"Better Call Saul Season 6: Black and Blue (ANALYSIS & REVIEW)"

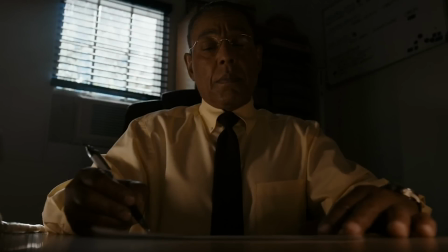[0:00]
Just like his predecessor episode, Black and Blue is more about plots being designed than plots being executed, which might be slightly disappointing for some viewers given the promised fireworks of season 6, but like every episode of Better Call Saul,
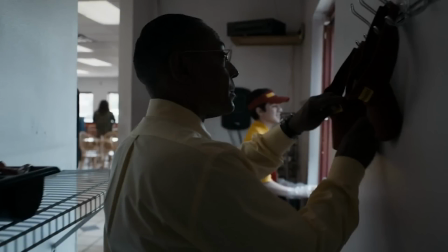[0:11]
there were some beautifully crafted character moments that deserve to be highlighted and discussed.
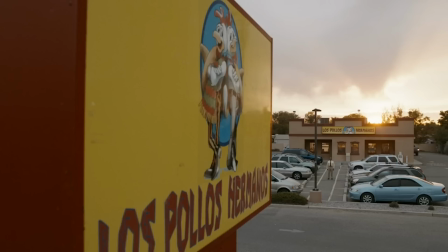[0:16]
There wasn't one symbol I believe sums up the episode, so I'm going to take a more conventional approach to this analysis, just so I can cover what I want to cover.
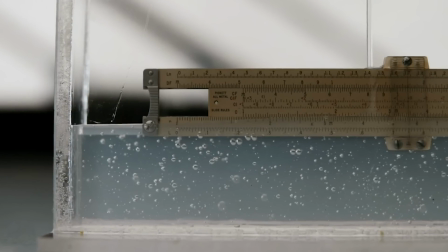[0:24]
The episode begins with a visual callback to Breaking Bad. The precise scientific procedure, the liquid substance turning solid, it's very reminiscent of one of Wolter's cooks.
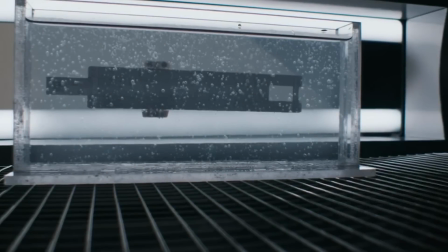[0:33]
And playing over the creation process is a German song titled In Silent Night.
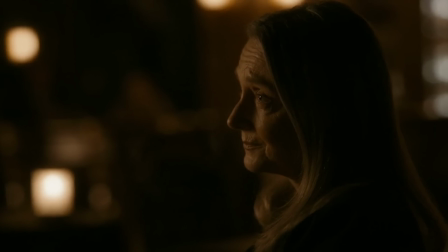[0:37]
I'll leave a link to the lyrics below if you want to check them out, but in short, it's a poem about mourning and sorrow, and it foreshadows the inclusion of Werner's widow, which I'll touch on later.
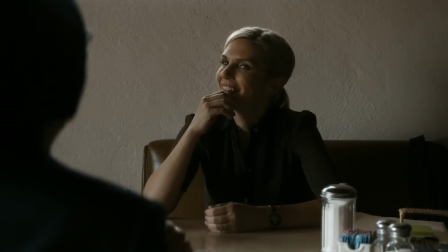[0:47]
Like most episodes so far this season, Kim was a standout for me, and I love what they do with her visually in Black and Blue.
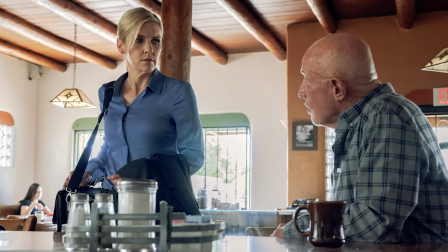[0:53]
We ended last episode with Kim being let in on the Lalo situation by Mike, and he also tells her why she's getting that information and not Jimmy.
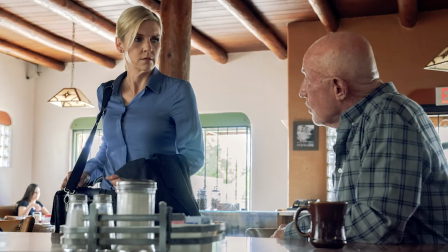[1:01]
Black and Blue develops those events with some pretty cleverly composed shots.
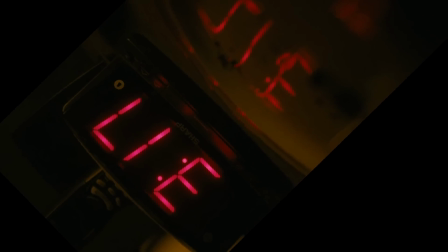[1:05]
When we meet Kim in episode 6, she's awake at 3.17 in the morning, which spells out lie if you didn't notice, and she's kept up by the threat of Lalo's return.
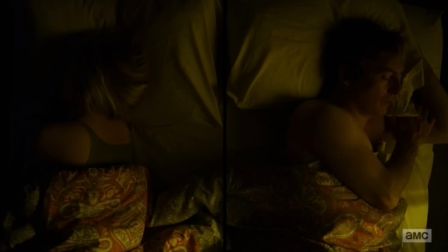[1:13]
Now in previous seasons, this was Jimmy's situation. He would constantly hide information from Kim, and then his conscience would give him a beating for it.
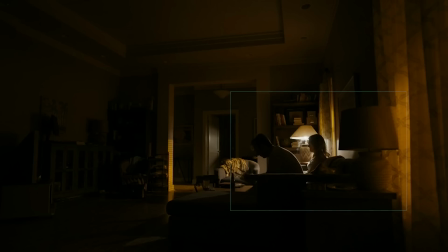[1:21]
But times have changed. It's now Jimmy who's in the dark, which is represented by this awesome shot, Kim's lamp shines while Jimmy's remains off.
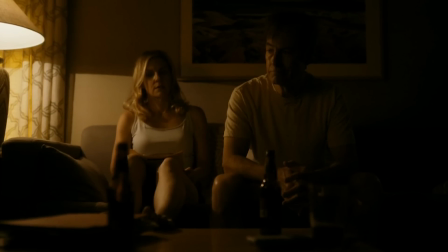[1:30]
And as the scene continues and Kim passes on yet another opportunity to tell Jimmy that they could be approached by Mr. Salamanca,
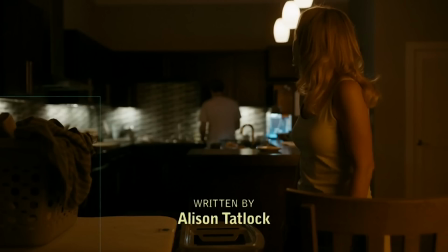[1:36]
she ends up sharing the frame with some dirty laundry. You gotta love how they build sets in Better Call Saul. The attention to detail is second to none.
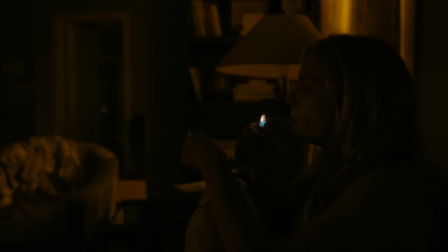[1:45]
So that is the informational aspect of Kim's current situation, but she has also taken Mike's words to heart about being made of sterner stuff.
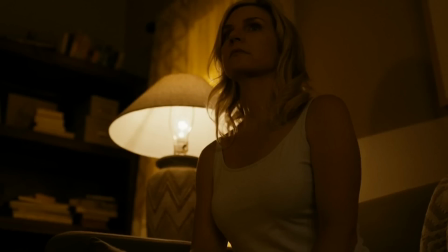[1:53]
She's framed in a more powerful position in black and blue when she's with Jimmy. It begins with this shot here during their first scene together, but they really push this dynamic when Jimmy comes back from his prize fight with Howard.
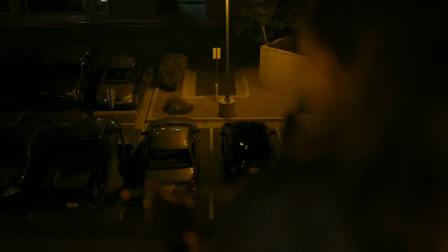[2:04]
Jimmy rolls into the parking lot, and Kim is literally looking down on Jimmy from their balcony.
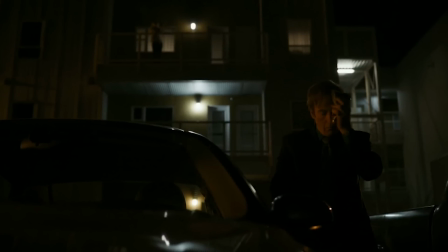[2:09]
And the fact that he comes home beaten up with an ice pack on his face, you can just hear her thinking to herself, what did he get into this time?
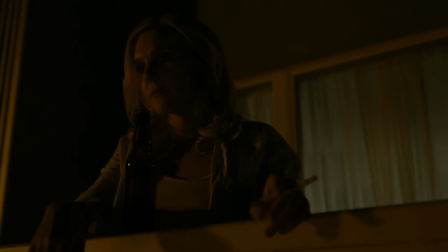[2:17]
It's sort of infantile and only confirms the sentiment Mike put forth. Kim's smoking and drinking habits are also reflective of her personal decay.
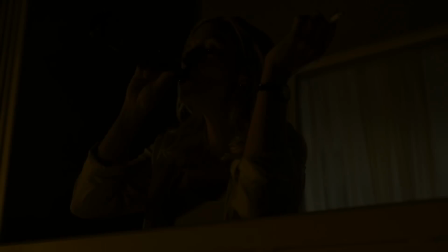[2:25]
She used to really only smoke and drink with Jimmy to let loose, but now she's doing both by herself, and she's doing it a lot.
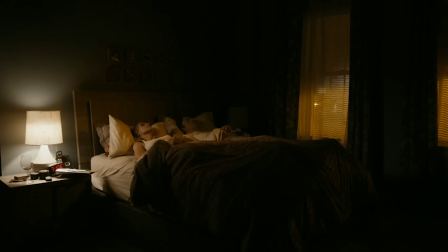[2:32]
Even on her nightstand is an empty wine glass. So she's blazing her own trail, to quote Jimmy, but she's also becoming more indulgent, and I expect Jimmy will take notice of this at some point.
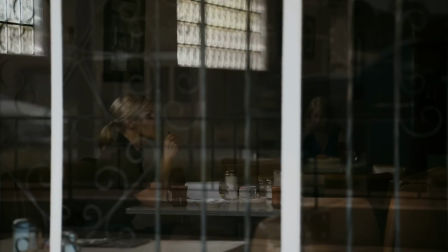[2:43]
Kim also has lunch with a former colleague at Schweikert, and there are a couple of unique images in that scene as well.
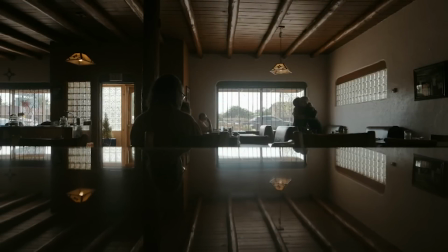[2:48]
We get this one multiple times, the showrunners love using it to establish this particular setting, but we also receive a shot of Kim's reflection in her coffee.
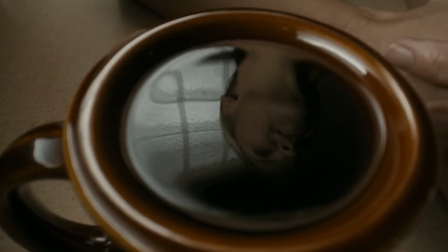[2:57]
It's a creative shot, and I believe it's communicating the fact that Kim's intentions at this reunion are not what they appear to be.
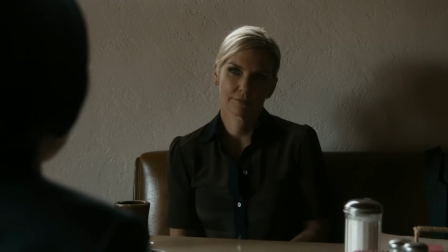[3:03]
There is another side to Kim that this woman cannot recognize. She only sees a brave lawyer who gave up barrels of cash to fight for the little guy, but Kim is working her the entire time for information on Sandpiper.
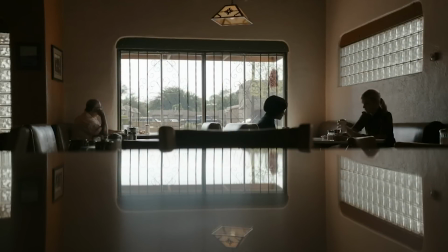[3:14]
The whole conversation is a fever dream for Kim. She's given the exact compliments she's been foaming at the mouth to receive, and it only spurs her mission onward.
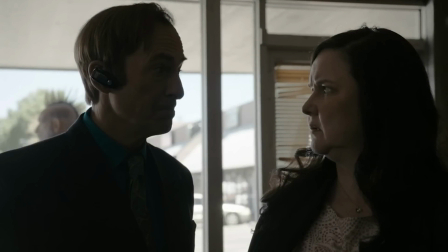[3:23]
Jimmy has an interesting episode. He continues to build up his office by hiring Francesca, which was a fun scene, but it's his interaction with Howard that everyone will remember.
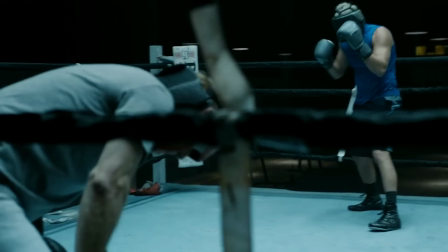[3:33]
I've seen some people say that the boxing scene was slightly over the top. I don't think it was personally, I just would have taken out the first person stuff.
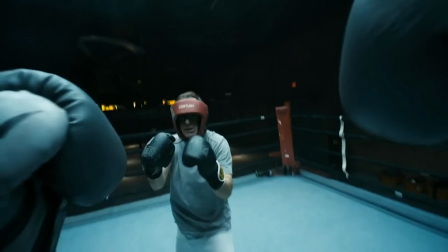[3:40]
I thought it was a little bit too gimmicky and didn't heighten the scene's emotional weight, but I appreciate the psychological foundation.
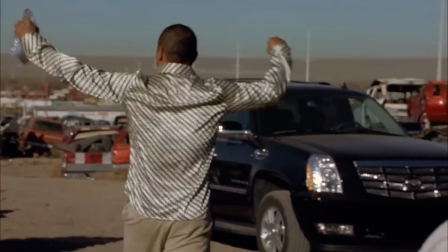[3:47]
Howard has been on the defensive for years in his battles with Jimmy, so it's not surprising that he'd want to turn the tables and become Tuco for one night, especially after learning about the incident with Kim.
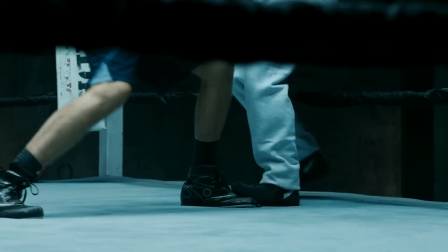[3:57]
And the fight itself is super fun because the styles coincide with each character's personality. Jimmy plays to the crowd and fights dirty, Howard is disciplined and fights clean.